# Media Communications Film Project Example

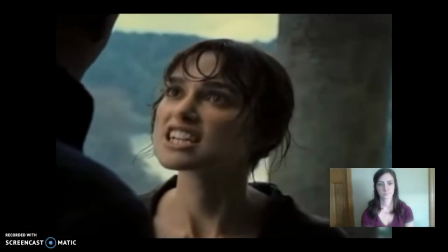(4:08) From the first moment I met you, your arrogance and conceit, your selfish disdain for the feelings of others,
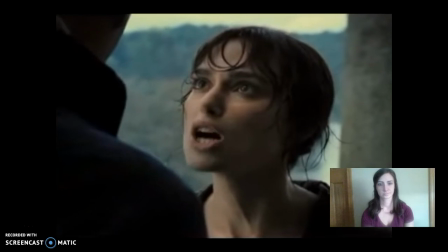(4:13) made me realise that you were the last man in the world I could ever be prevailed upon to marry.
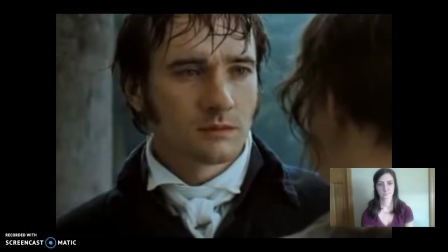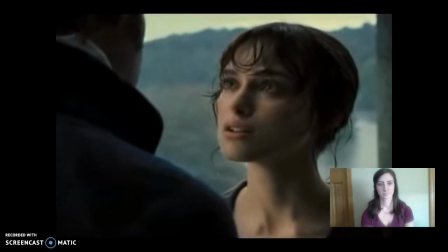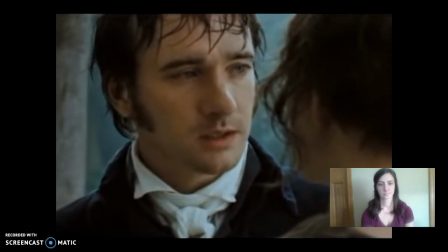(4:31) Forgive me, madam, for taking up so much of your time.
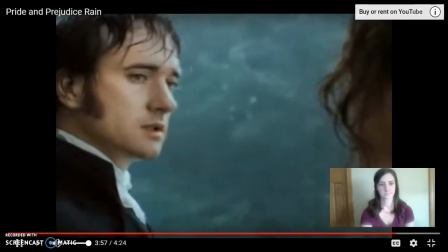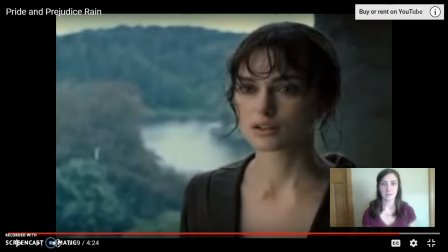(4:41)
So in this clip, first of all, the dialogue was authentic to the time period. Like I said, the movie took place in 1813, And they use words like derision, beloved, and caprice, and we just don't use those words anymore. The dialogue also helped us to learn a little bit more about the characters. Darcy's a very educated character, so it makes sense that he would use those words.
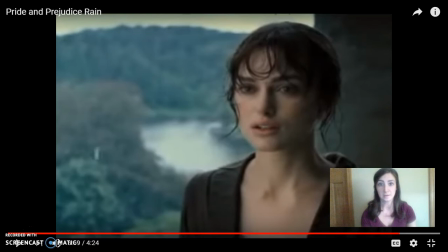(5:00)
Elizabeth Bennet, on the other side, is much lower class, but her vocabulary still proves that she's educated and she's a perfect match for Darcy. Secondly, the cinematography mostly contained close-up shots of the actors' faces, and this was important in this scene because it was a point of tension,
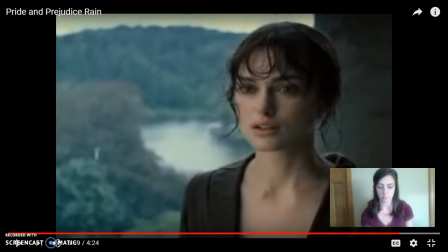(5:19)
so we could capture what emotions were going through their mind as we stayed close up to their faces. You may have also noticed a slight camera movement. There was just a little bit of a tilt, and this almost mimicked the character's breathing. If you've ever been in a conflict that's reached its climax like this, a confrontation,
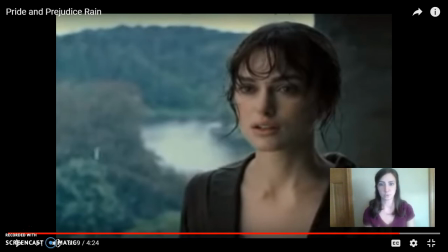(5:37)
you might also have adrenaline pumping and your breath is pretty short, and it's mimicking how the characters are feeling with the cinematography. Finally, you heard the rain in the background used as a sound, and usually rain is used in romantic scenes, but this scene, even though it follows a proposal,
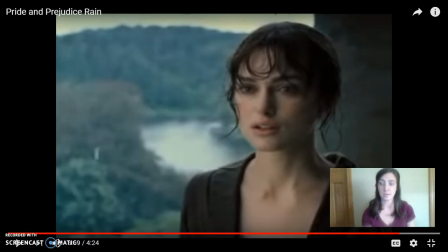(5:54)
isn't very romantic, and you could hear the peals of thunder in the background every time one of the characters had something insulting to say. Whether Darcy insulted Elizabeth's family or Elizabeth insulted Darcy himself, we heard that peal of thunder in the background, and the sound was meant to accentuate what was going on in their argument.
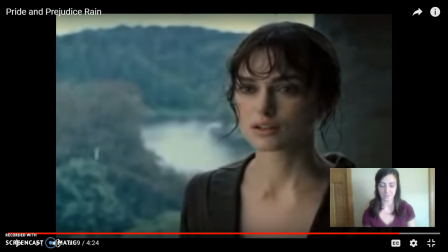(6:12)
The camera angles and cinematography, use of sound, and dialogue between characters prove that Pride and Prejudice is a great film.